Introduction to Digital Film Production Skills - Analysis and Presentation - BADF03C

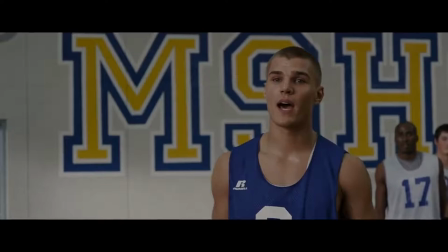4:24 This has partially been done to show the reaction of the character but also maybe to imply to audiences that this character is more superior than the previous as he is made more prominent in the scene by the use of a medium close-up rather than a long shot like the one used for
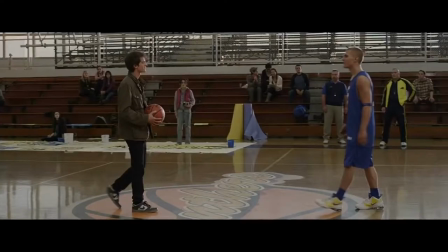4:35 the female. The lighting within the scene has an on-screen source. The windows to the side of the gymnasium and the lights on the ceiling.
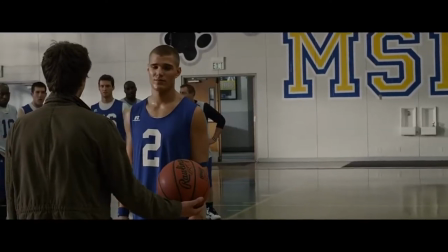4:43 Given that the windows are large it would allow quite a lot of sunlight in. Thus the direction of light used in the scene is side lighting.
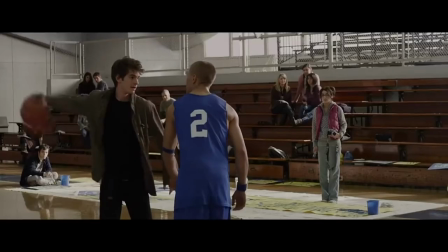4:49 The lighting used is soft in order to make it appear more natural. The colour of the lighting is white and this has most likely been done to replicate the lighting admitted from the lighting on the ceiling.
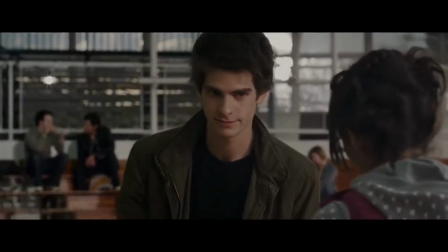4:59 The audience is shown a conversation between the girl and Peter Parker. This is cross-cut with shots of a basketball team playing.
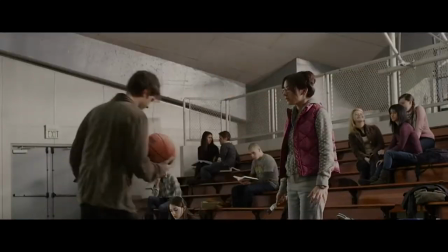5:05 This infers to the audience that in this environment, the two characters speaking are insignificant when compared to their more athletic peers.
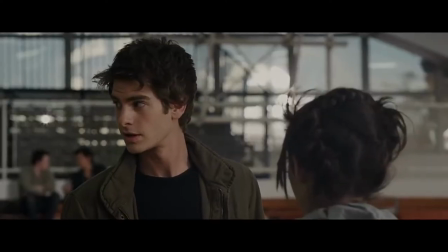5:11 This conforms to the stereotypical high school culture in which the athletic students are deemed more worthy and interesting than others.
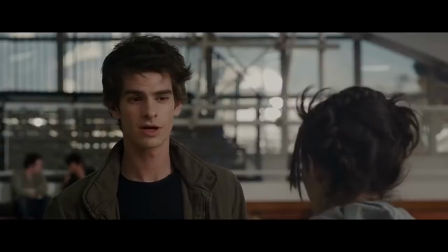5:17 This is represented through cross-cutting between the characters' scripted conversations and shots of the school's team.
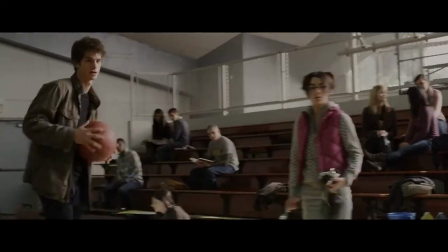5:23 The characters within the scene all wear clothing typical of teenagers.
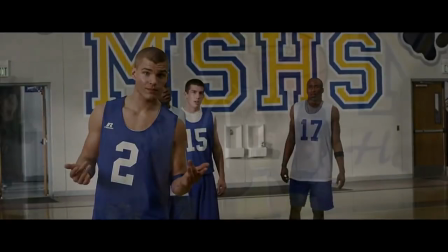5:26 The sports uniforms worn by the basketball team and cheerleaders could be used to suggest to audiences that they are of a higher status,
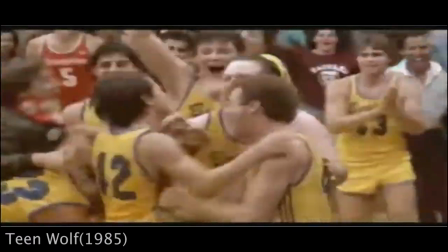5:33 as they are part of what would be considered the jock stereotype, as typically within a teen drama genre these characters have higher social ranking than their peers.
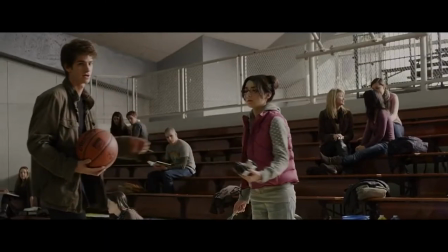5:41 Other characters wear basic clothing such as jeans and t-shirts. The colours of these outfits are quite neutral, often shades of brown, grey, dull blues and greens.
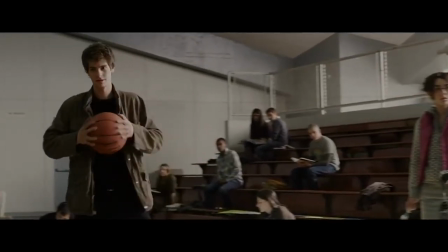5:49 This may have been done to show their insignificance in contrast to their brightly coloured peers, portraying them to be ordinary.
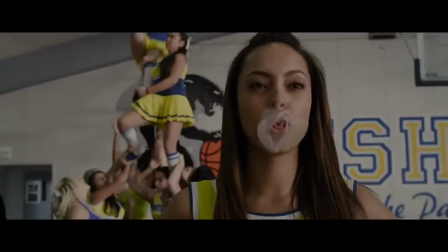5:55 Hair and makeup is kept simplistic. There is not a single person who stands out more than another. The cheerleader is visibly wearing mascara, however she does not wear much more than this.
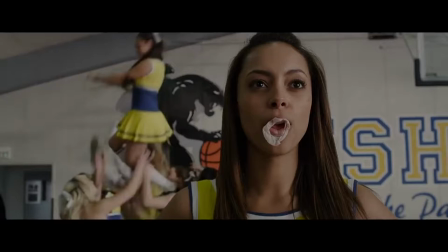6:03 This has most likely been done because if she were to wear more it would look unrealistic as she is doing a reasonably physical activity.
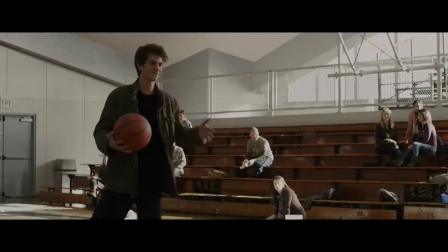6:10 Throughout the clip, non-diagetic sound is used to create a certain atmosphere to the scene.
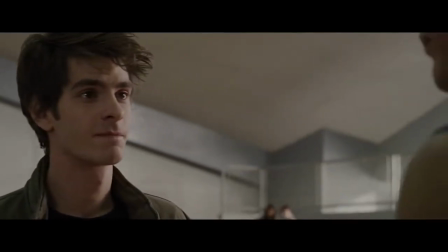6:14 Light-toned orchestral music is used within the scene and is used to show the light-hearted manner of a character as he is mocking his bully,
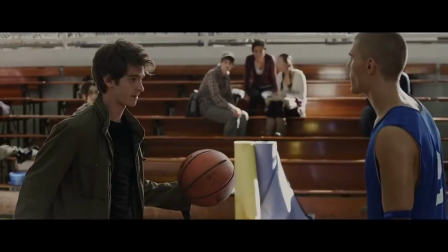6:21 showing that he is merely trying to have a bit of fun.
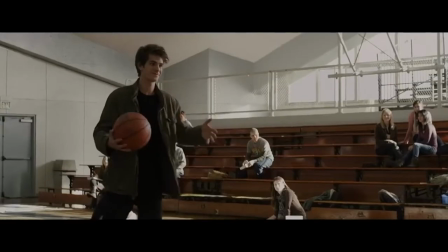6:26 Why did you take it from me?
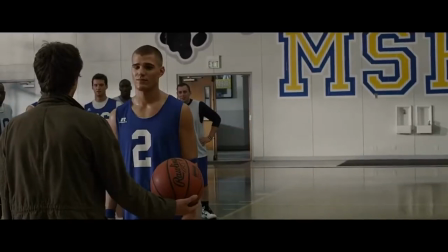6:31 Sorry, Flash, take it, man. Go ahead, take it.
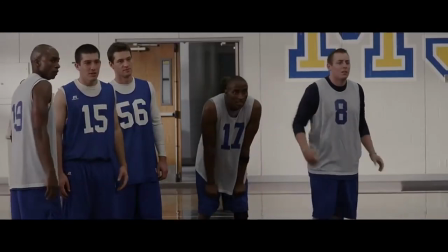6:39 The music stops when Parker talks to Flash. This builds suspense as the silence in the room creates an uneasy tense atmosphere.
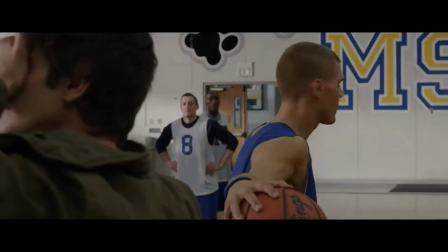6:46 The music then starts to play again in the same tone when Parker starts to mess around. The music holds a slight smug tone.
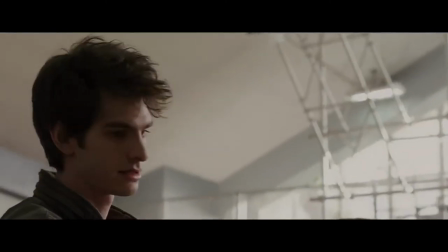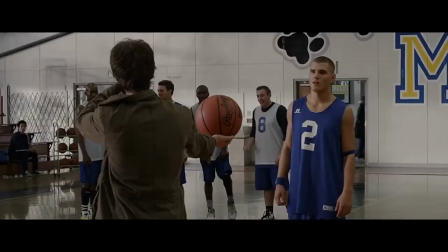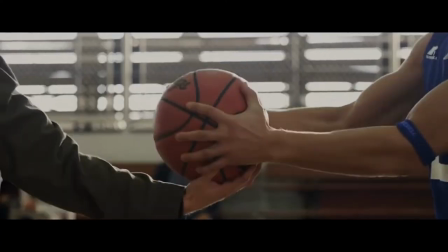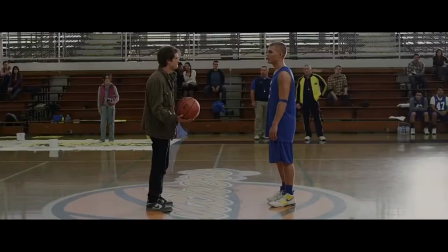7:09 Parker's confrontation with Flash is predominantly composed of a series of two shots and shot-reverse-shot-medium-close-ups of the characters.
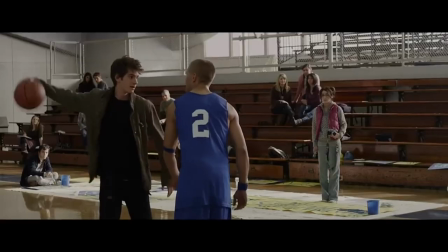7:17 Throughout this series of shots, the 180-degree rule is followed in order to keep continuity within the shot.
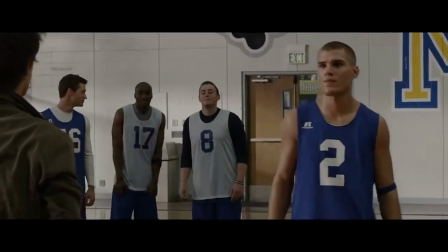7:22 This creates authenticity to the conversation and makes it appear less staged. The use of two shots enables the audience to gauge the proximity between two characters,
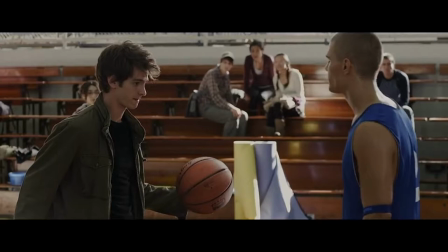7:31 as the closeness of characters while talking can indicate many things, for example relationships or how comfortable characters are around each other. In this instance, the distance between characters suggests that they may be about to have a fight. The tone of voice Garfield uses in the interaction is joking yet slightly mocking.
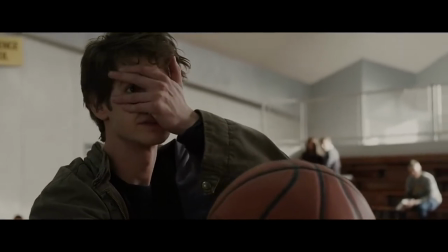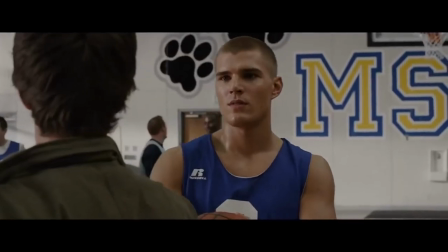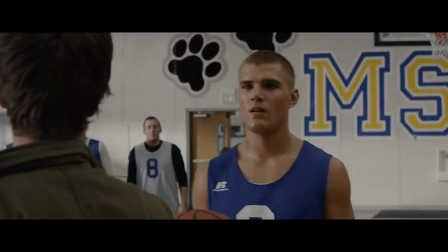8:01 This has a polysemic meaning, as to his character it is just a little bit of fun and he sees no harm in the joke he is playing.
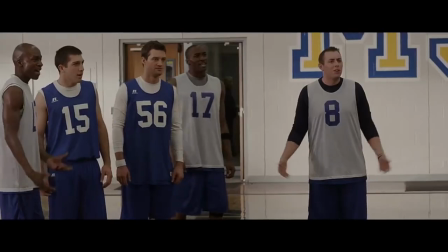8:08 However, to Flash it is most likely very demeaning to be spoken to in such a manner and is therefore causing him embarrassment.
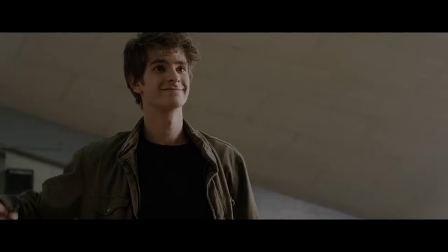8:14 Garfield's performance portrays arrogance and could suggest to audiences that he is abusing his newfound powers and that he does not yet fully understand the extent of them.
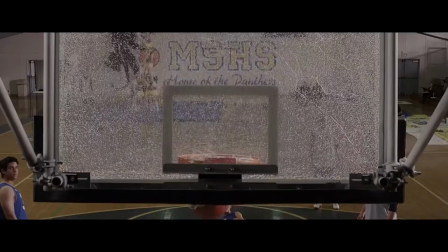8:22 Audiences then see the final scene as Parker's karma as he essentially gets what he deserves for stooping to Flash's level.